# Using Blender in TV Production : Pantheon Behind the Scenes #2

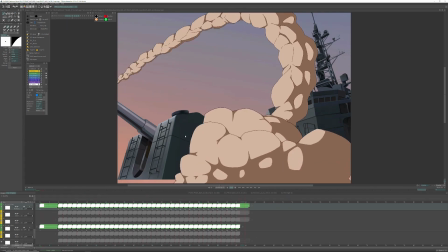20:18 So one of the things that you know,
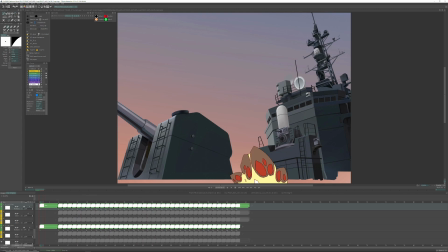20:23 is kind of nice, and I hid in this animation, is that a lot of this animation is on 2s, 3s, and 4s. You wouldn't be able to tell because that rocket is on 1s, right? And so you're sitting here like, holy crap, like you're gonna rotoscope flames coming off of a rocket and then have to do, you know, this billowing smoke on 1s.
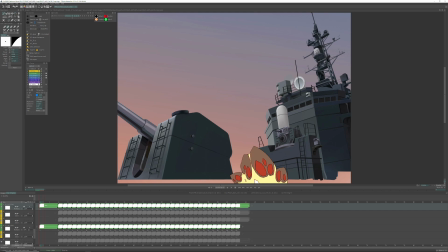20:42 Like, absolutely not. Absolutely not. So it's like 1, 2, 1, 2, 3, 1, 2, 1, 2, 1, 2, 1, 2, right?
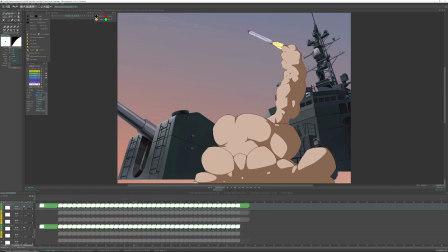20:53 You can see. Now we have stuttering, right? The smoke is on different frames, so that also gives it a bit of a texture to feel. It makes it feel more high fidelity. This is something that you see in like Mitsuo Iso's work all the time,
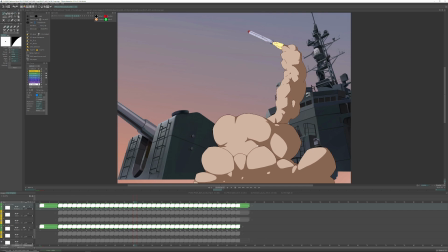21:08 where he'll just do like one thing will be held for like 13 frames, and it's just like an element of the body that's like moving around, right? And the forearm is like on 1s and 2s, and the body's on like 12 frame hold, and it just looks beautiful, and you can't really tell that one thing's not moving for so long.
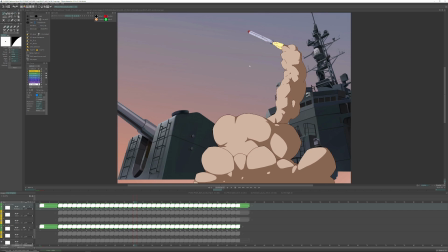21:27 And that's sort of the technique that I applied to the actual exhaust. So you can see the exhaust coming out of the rocket is on 1s, right? And you can also see that where it connects to the smoke is also on 1s.
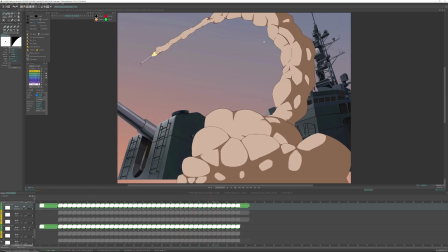21:43 1, 2, 3, 4, 1, 2, 3, 4, right? So what I'm doing here is I essentially shot the rocket up and I did the smoke billowing on 2s, right?
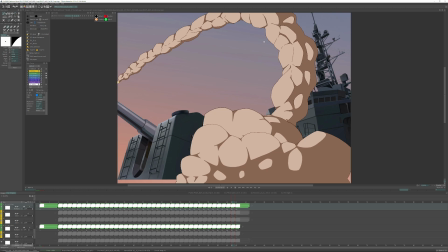21:57 Until the rocket got to a certain distance away from the smoke, and then I started billowing the smoke on 4s. And I did that because I didn't want to be sitting here. I mean, this is a 44 frame shot.
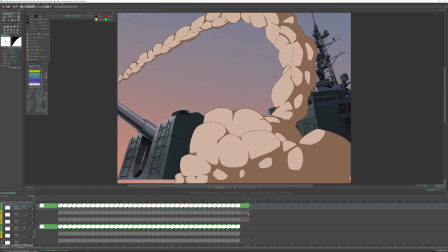22:10 There's like several layers in it, and I didn't want to sit here and kind of like muddy up, you know, in betweening every single frame. It would have taken me way too long, and I was already sort of like out of my comfort zone, out of my element, because I was 2D animating effects.
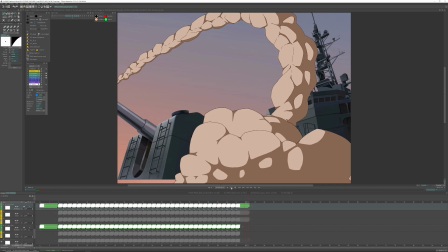22:29 But I mean, I think the shot came out really great. And you can see here, boom, like that.
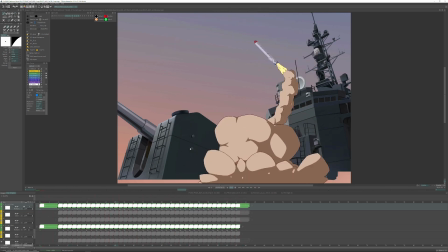22:35 So this was delivered to comp in layers so that they could do what they needed to do, and exactly the way that it would expect it to. Like, it wasn't, you know, I named it all like ABC layer and stuff like that, and then I gave them like a guide on how to comp it together, just like you would a 2D animation production.
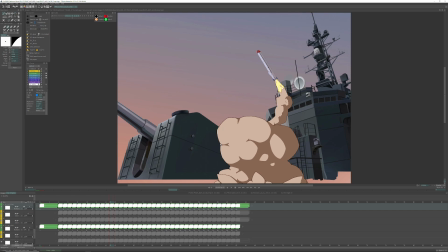22:54 And then they received this as well as the CG element, and then the final shot, you know, came together beautifully, and
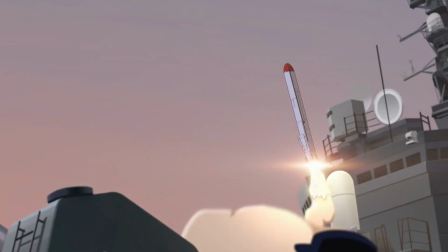23:04 we're gonna take a look at that right now. All right, and here you can see we have the final shot.
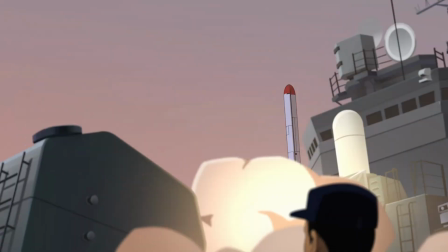23:10 It came together really, really nicely. I think that the added lens flare there on the end of the rocket,
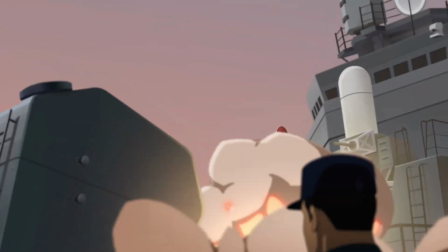23:18 and just the extra blur on the smoke really, you know, brought this to a whole other level.
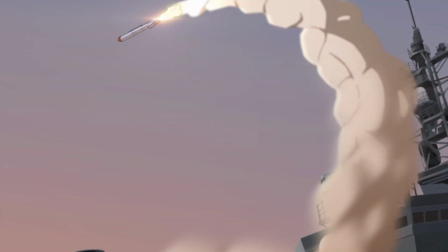23:24 And I mean, you can see now how the missile is not moving awkwardly through the shot, right?
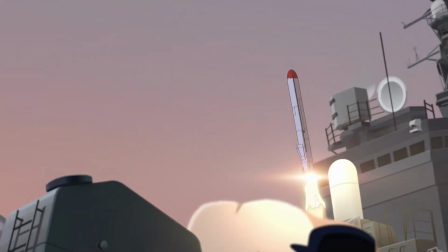23:31 And you can track it with the camera, and it all just comes together, you know, really nicely.
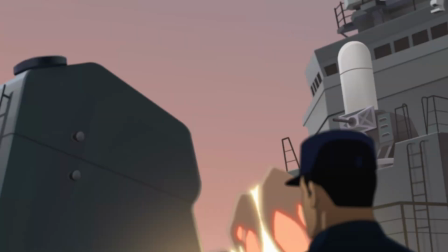23:38 And it's sort of this, you know, being nerdy about 2D animation as a 3D artist,
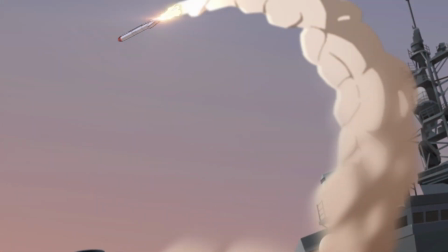23:45 I think really came into play and helped out a lot, because I was able to say, oh no,
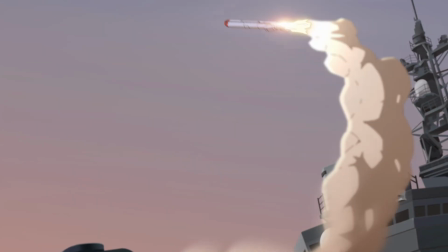23:51 we should be doing it like 2D. We should be fitting into their pipeline.
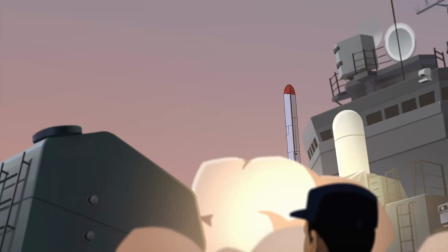23:56 We shouldn't be forcing our 3D way of doing things onto this 2D production.
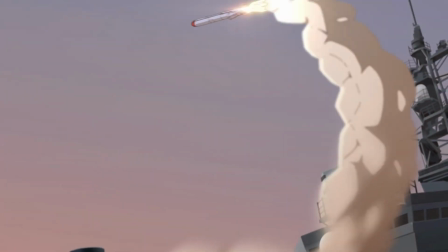24:01 We're the ones that need to conform and fit in. And I think this is a really great example of how doing that
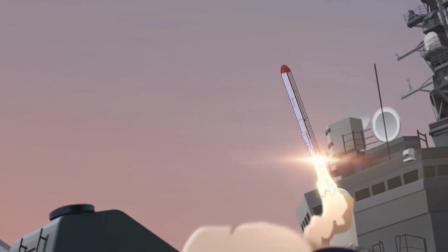24:10 just elevates the process and the piece itself. So with that being said,
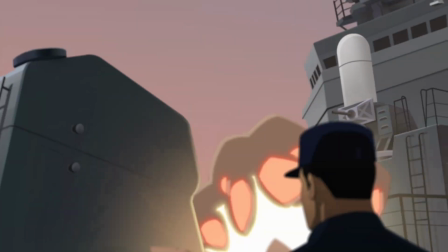24:19 if you guys have any questions, please feel free to leave them in the comments. As always, I'm available.